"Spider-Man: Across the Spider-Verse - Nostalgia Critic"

That was all just before the opening credits, and this is the page of notes I took. Nah, nah, I'm just kidding. It actually went on to the next page. I stopped here. This movie's too good!
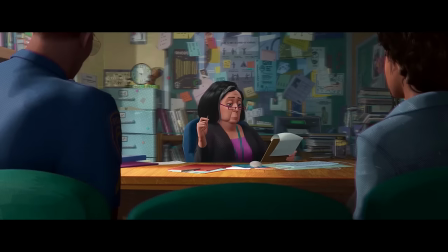We cut to Miles Morales, who's supposed to be talking with his parents and counselor about future colleges, but he's too busy stopping a pathetic villain named The Spot.
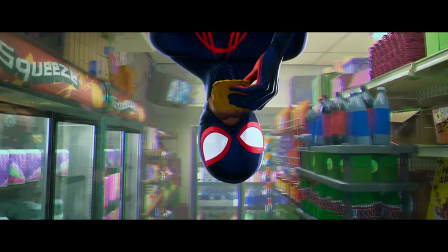A villain Miles is so not intimidated by, he literally heats up a snack before fighting him.
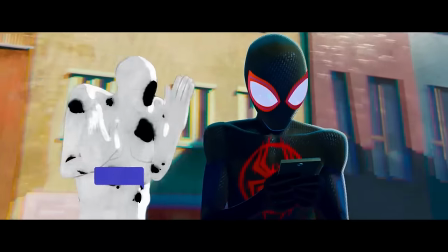You understand this is the fight of our lives, right? Sorry, just a second. No, no, no, no, go ahead. Take the call.
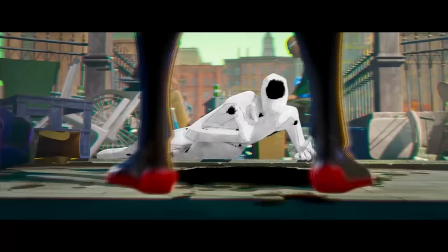As you may have guessed, the action in this movie is pretty amazing. And again, a big part of that is the animation style.
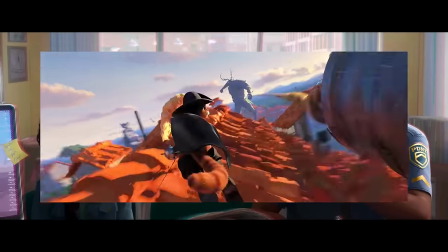As I mentioned in my Puss in Boots 2 review, the skipping of frames allows you to see more of a clear picture, so you can take in more visual information.
I got you right where I...
On top of that, unlike a lot of CGI films, this movie has a real respect for the drawn line.
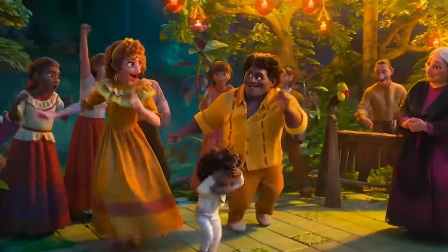Don't get me wrong, 3D animation is amazing, but 9 out of 10 times it's trying to look relatively real. Just some things about it are more exaggerated. Like, is this CGI or live action? Could be either, right?
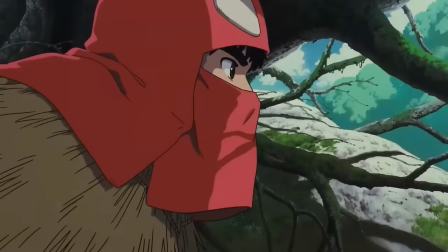With hand-drawn animation, you're taking the most important part of something, all the complex shapes of reality, and reducing it down to its simplest form, a line. Hell, even a line is basically just a dot stretched out. That's one of the reasons I don't mind rotoscoping so much when it comes to hand-drawn.
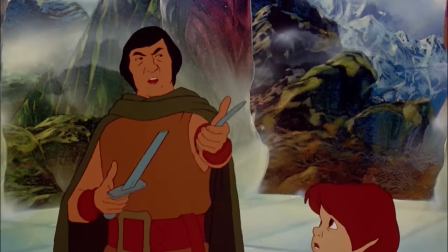How much of a human being in both form and movement can you capture with just a simple line and still recognize it as alive.
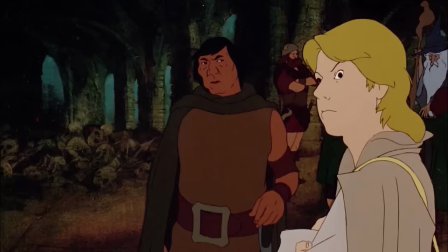That's amazing to me.
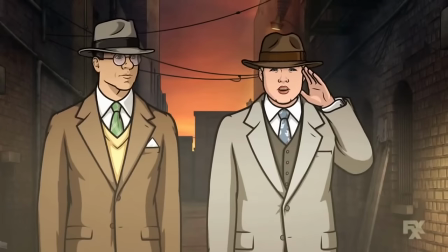When CG often tries to mix with line work, though, it either just moves around one drawing like a puppet, or it just puts a solid line over a CG model.
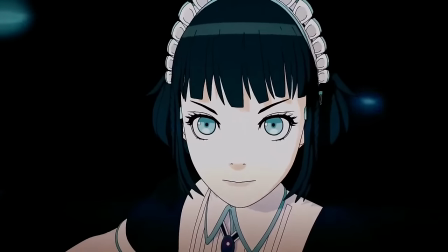It doesn't usually feel alive, isn't that artistically pleasing to look at, and just doesn't have the same effect as hand-drawn.
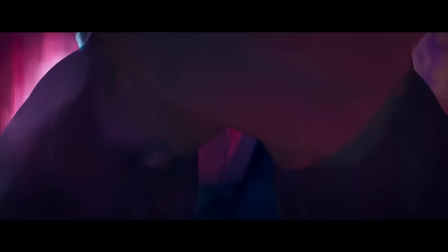The lines in this movie, though, despite it being CG, do emphasize the most important parts of a character's form and movement.
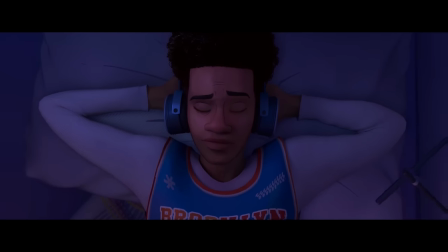And on top of that, they also have beautiful shades of color in them, like a beautifully drawn comic book.
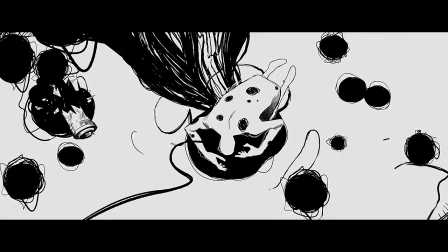This and its predecessor have a masterful understanding about why the drawn line is so important,
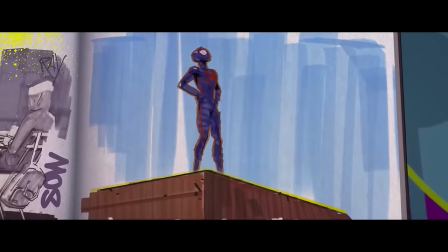and a brilliant technique about how to combine it with CGI. I love it!
Ah, we're figuring it out!
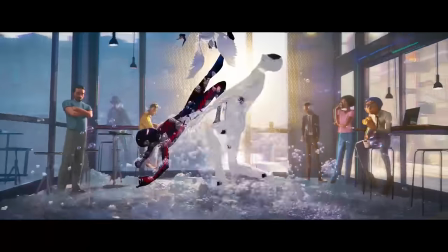Also, I know I said I wouldn't point them all out, but I just noticed they go from a sudsy car wash to a coffee shop literally called Foam Party.
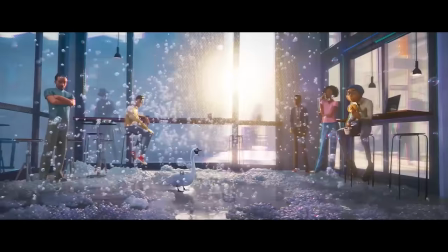Not an amazing joke, but somebody thought of it. I want them to know. I see you. It's better than this one, considering he clearly should have been playing this version.
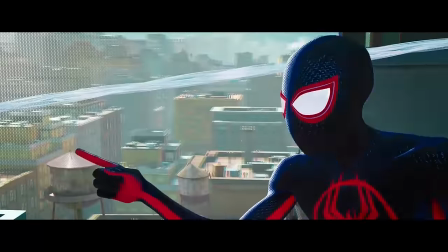Come back to your nemesis! Don't escape!
He stops the spot for now and shows up to the meeting.
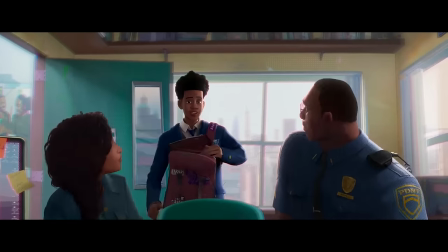Can't have your cake and eat it too. Unless you bake two cakes.
They actually bring up two cakes quite a few times in this.
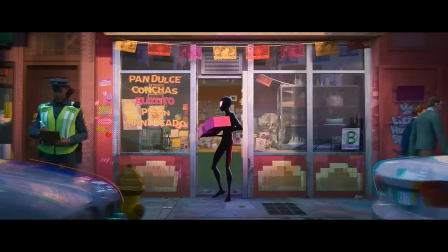Did you order the cake for tonight? It won't fit on one cake. Come again! Did you even see the cakes? See you later.
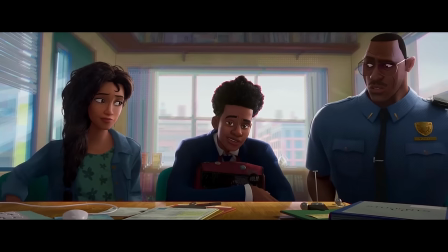With a cake.
I'm just calling it now. They're gonna do something with two cakes in the final one. That's way too good a metaphor.
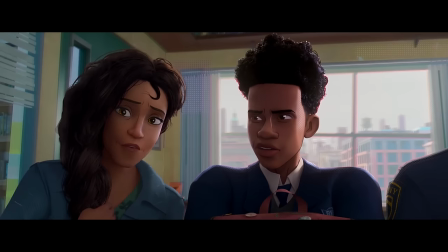I don't care if you have to fight two cakes in the climax. You gotta do something with this.
Princeton University.
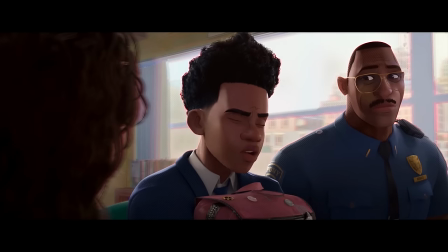That's too far. New Jersey's too far from New York.
Some say the scenes with the folks goes on a little too long, but A. It does show the movie can slow down and pace itself. It doesn't always have to throw a million things at you all the time. And B. I like how much it foreshadows what Miles is about to go through.
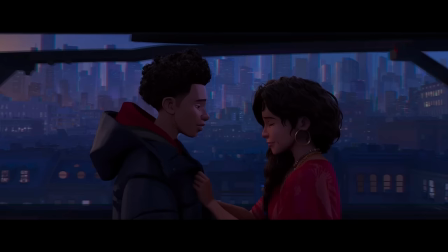He never lets anyone tell him that he doesn't belong there.
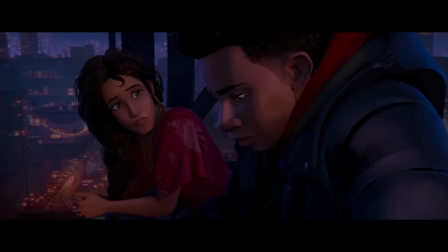The speech with his mom saying don't let anyone treat you like an outcast is not only great because he's a unique student, but it also hints that even in a world filled with unwanted anomalies,
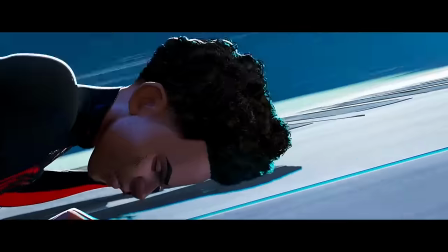he'll still be an unwanted anomaly. And he can still utilize that as a strength, not as a weakness.
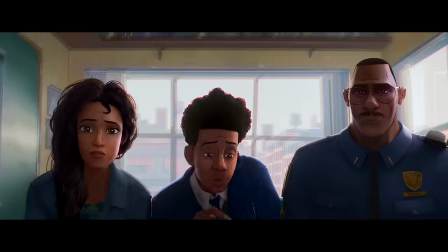Ow, that hurt my tailbone. Are you kidding me?
The spot escapes, though, and this time both him and his father try to stop him.
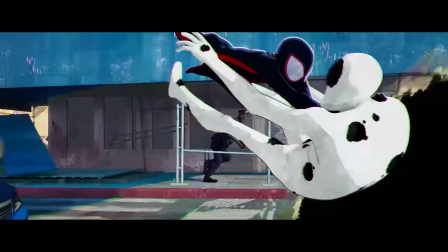He left in the middle of a fight. I did not. Are you serious? It was inconsiderate and super rude.
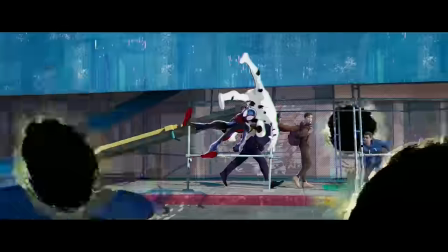Again, slow these scenes down and see how amazingly put together they are.
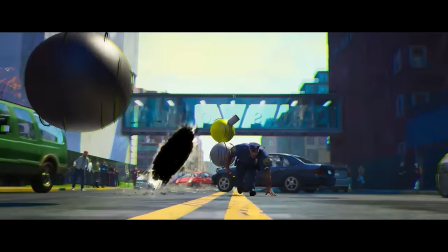These are like Jackie Chan fights in animation. You just have to watch it closely to see both how creative and hilarious they are.
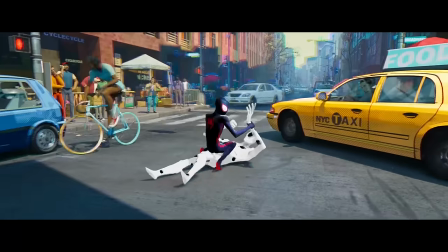He's barely a villain of the week.
What you call me want to see the one edit I don't like in the movie
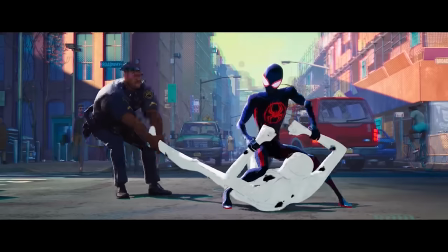That reaction was so quick it was actually kind of distracting how many frames even was that Even for this film that's too few.